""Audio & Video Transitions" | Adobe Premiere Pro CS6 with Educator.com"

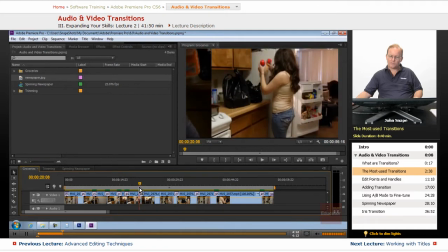And the wipe is, if you watch the original Star Wars movies, you'll see he used a very slow wipe to go across
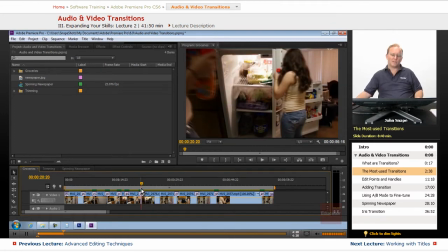the screen to indicate that he was going to another time and another place somewhere else in the galaxy. And the iris is used a lot. I'm going to show you
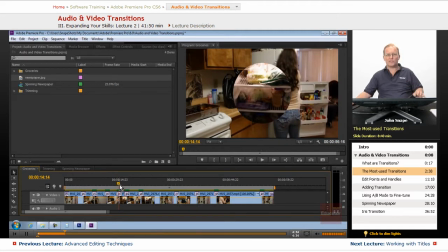the iris that they usually use to open or close a scene, where it goes not from scene to scene, but from black to scene or scene to black.
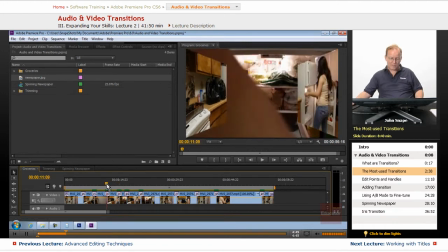And I'm going to show that later on in this video, how you would do that. You can do it here,
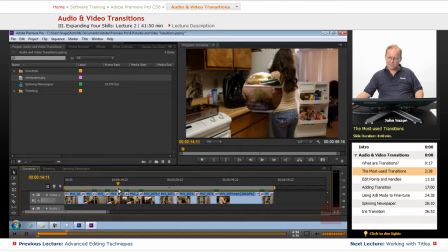where you go from scene to scene, and you would most likely use it if whatever you have right in the center of this is determinative of what you're trying to spotlight in the video.
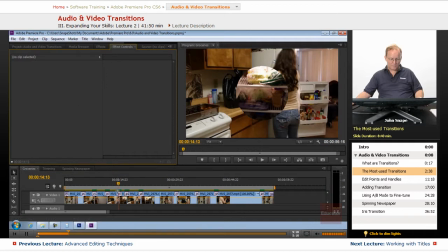So a lot of times they will take this,
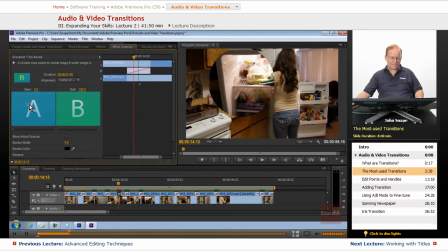the iris, and they'll move it around to whatever it is that they're supposed to highlight on the video.
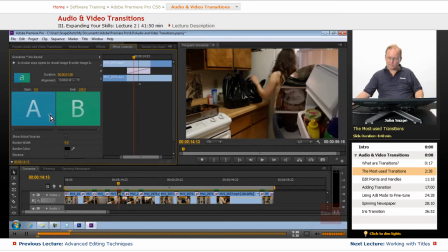And they can move it around to wherever they want to move it around. Like if you want to highlight this mustard down here, you can see that we want to just move it to where the
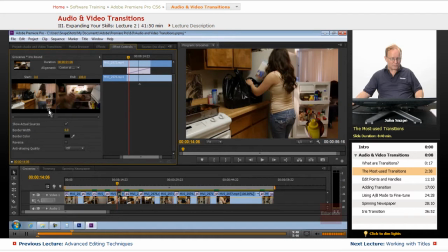we want to show the actual sources. And we want to move it to where the where you want to highlight. So if you want to highlight where she's putting the milk in there,
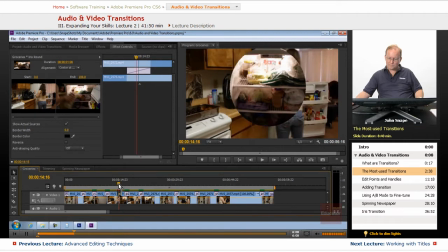you can see that it's highlighting just what you want to highlight. And that's something that it's one of the transitions, but
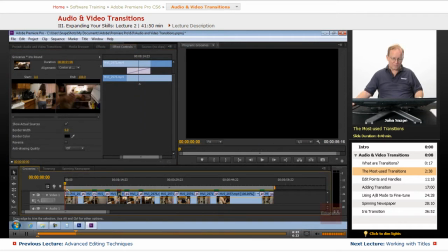you only on most video you'll see the dissolve, the cross dissolve, the dip to black,
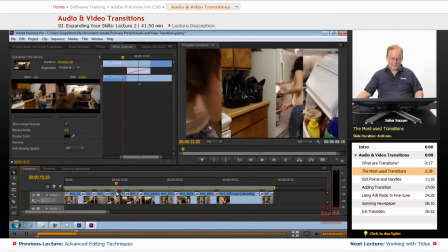the dip to white, and just the straight cut, just a straight jump cut.
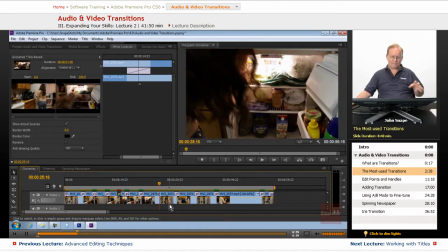Anything more than that, you have to have a very special case that you want to use it for.
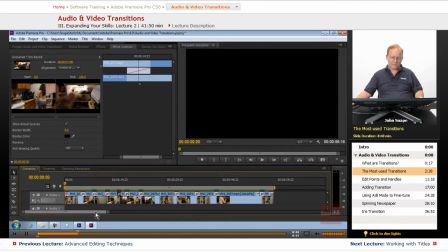Now, the places that you will see specific ones of these transitions, the dip to black, you'll usually see it at the beginning or the ending of a scene.
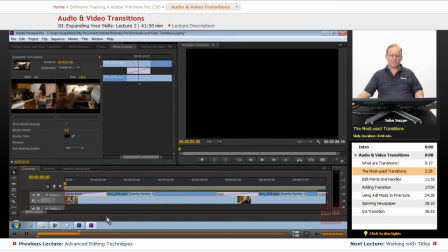It gradually brings the viewer into or out of the scene.
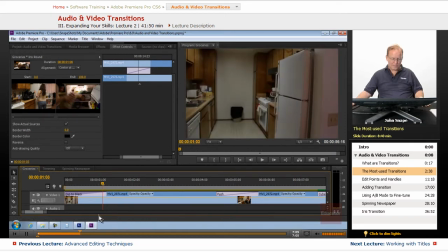The cross dissolve, you'll usually see it on a
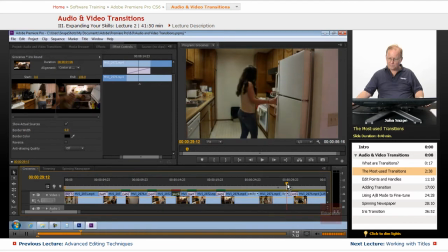like a video that you're ending one scene in one location,
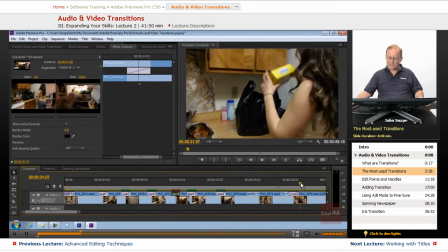but you want to let people know that the next scene is in another location at about the same time. You would use the cross dissolve. It would switch over.
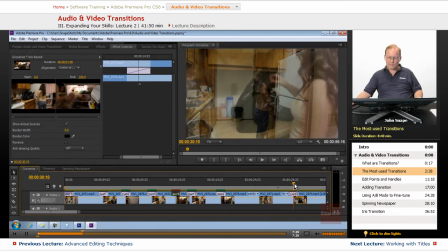Or if you're ending one scene in one location and you wanted to show that you were
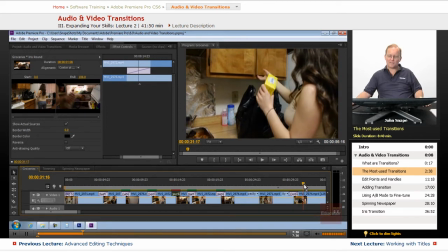going to the same location later on in the day or the next day, you would use the cross dissolve.
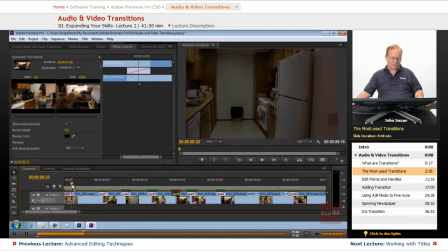And the dip to black to show a change in
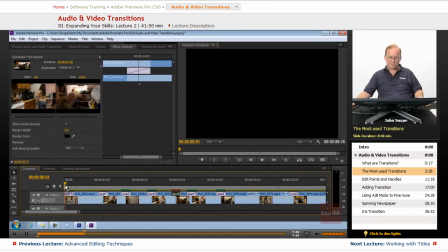scene at the end of a scene or the beginning of a scene, you can use it to where it dips to black and then
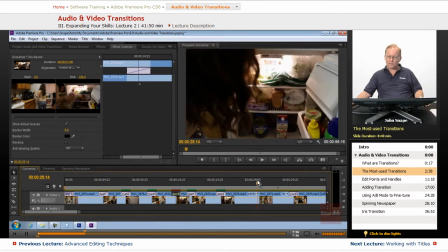comes up from black if you wanted to show a change from one scene and you're going to a different location at a different time.
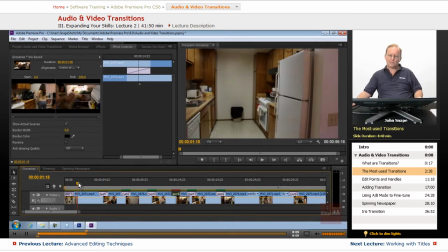You would fade to black and then you would fade in and at the other time and location.